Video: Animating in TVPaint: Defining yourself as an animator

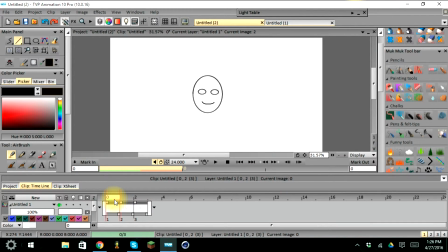(8:12)
So now it's giving more of an emotional state, it's giving more of an emotional expression. Now we can enhance this by saying, well, the first frame we can have and just add regular eyebrows.
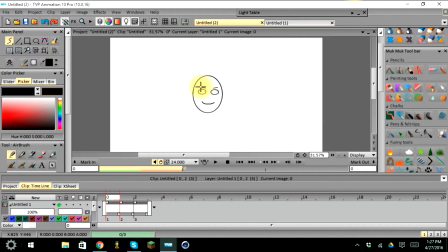(8:26)
Okay, short eyebrows. There we go. And actually that looks kind of evil. Hold on, let me back that up. Okay, and so we can just add regular eyebrows.
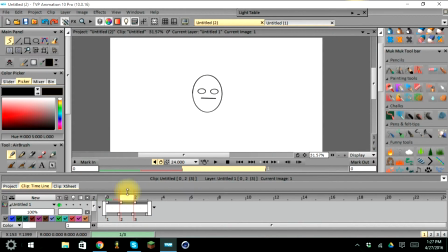(8:42)
Okay, and then in our middle keyframe, we could be like, like he's sighing, like, he's getting into that state of unhappiness. So we're gonna raise his eyebrows up.
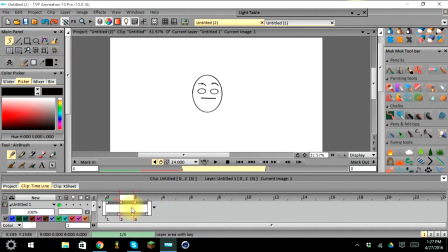(8:57)
So he's like, and then in the last one, he's like, oh man, that's so sad. I lost my puppy, or, my pizza burnt, or something.
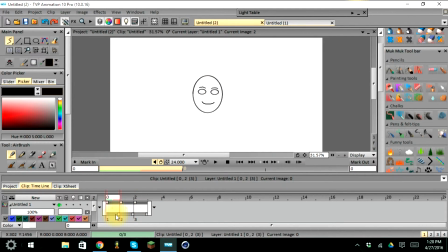(9:15)
So we go from, and then, so again, we added some more expression to this, and it gives more of a feeling to our animation because the in-between has become more expressive itself.
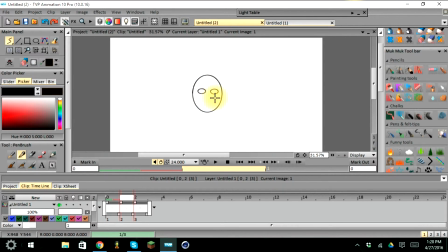(9:32)
And that is where we live. We try to express what is happening, what the world is like in between. So we could also take and draw his mouth down further,
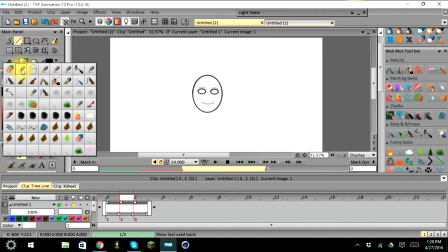(9:53)
and we can actually, wait, that's the eraser. So drawing the mouth down further like that,
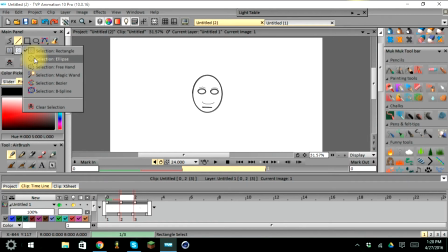(10:01)
And then we can also take his eyes, select his eyes here, and we can move those eyes down.
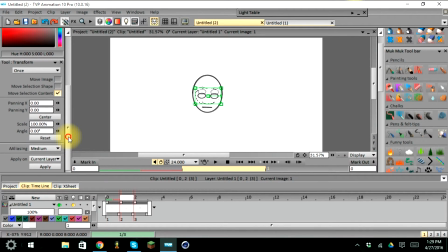(10:16)
And what this does is it provides a head tilt and gives more emotion and feeling into your animation, into your drawing.
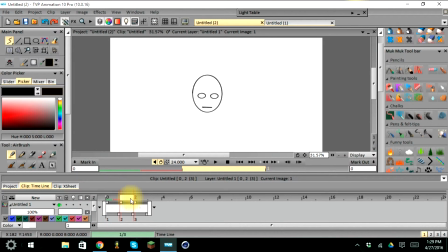(10:24)
So now that we turn off the light table, we can see that he's in a happy state, and he's like, oh, he tilts his head forward and down, and then he goes into the sad face and he comes back up. And this is where the first frame is where you're connecting with your audience.
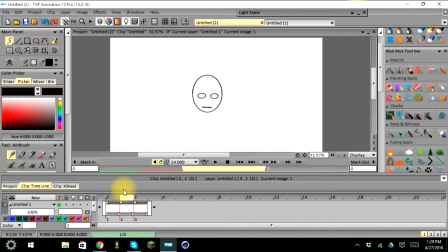(10:42)
The second frame is where you're showing that emotion, where that feeling is, and it's a reflection of how you're feeling when you are transitioning in between the two. And then we go into he's looking back up at the camera, and he's showing you the unhappiness.
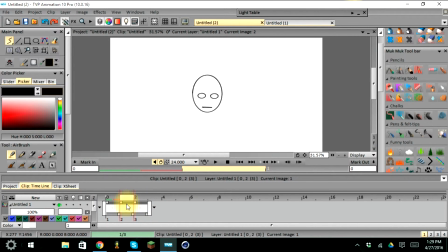(11:00)
He's showing you the sadness. And this is really simple, but this is exactly what I mean by how the animator lives in the breakdown,
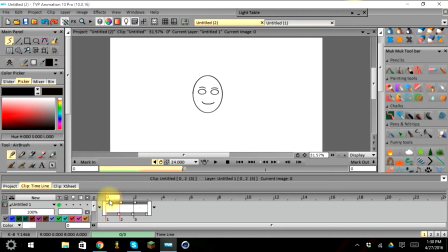(11:11)
or the in-between, is because the static frames of the first frame, our keyframe, and our last keyframe are already set. We can't put emotion into that because those are the set frames that they're static images.
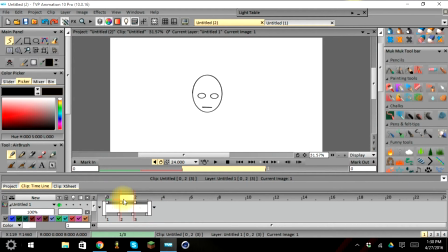(11:27)
It is our job to go in between those two static images, and they could be, you could have these images and draw them out so that, he looks down slower, and then he holds it,
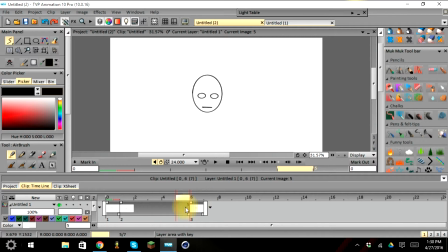(11:43)
and then he looks up. And you can animate that closer to one side of the keyframe or the other side of the keyframe, your ins and outs. And you can also add anticipation.
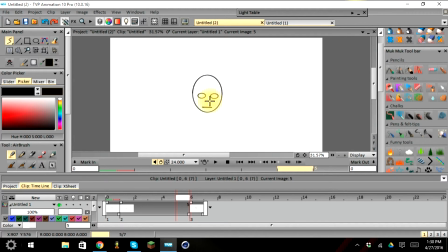(11:54)
You can add squash and stretch of his face, of his eyes, of his mouth, different features to give it that emotion. And that's what we're looking for. And that emotion is exactly what your audience connects to.
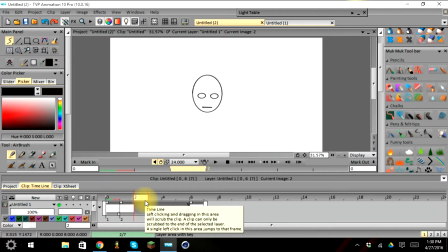(12:11)
And that's what you want. And that's what it means to be an animator.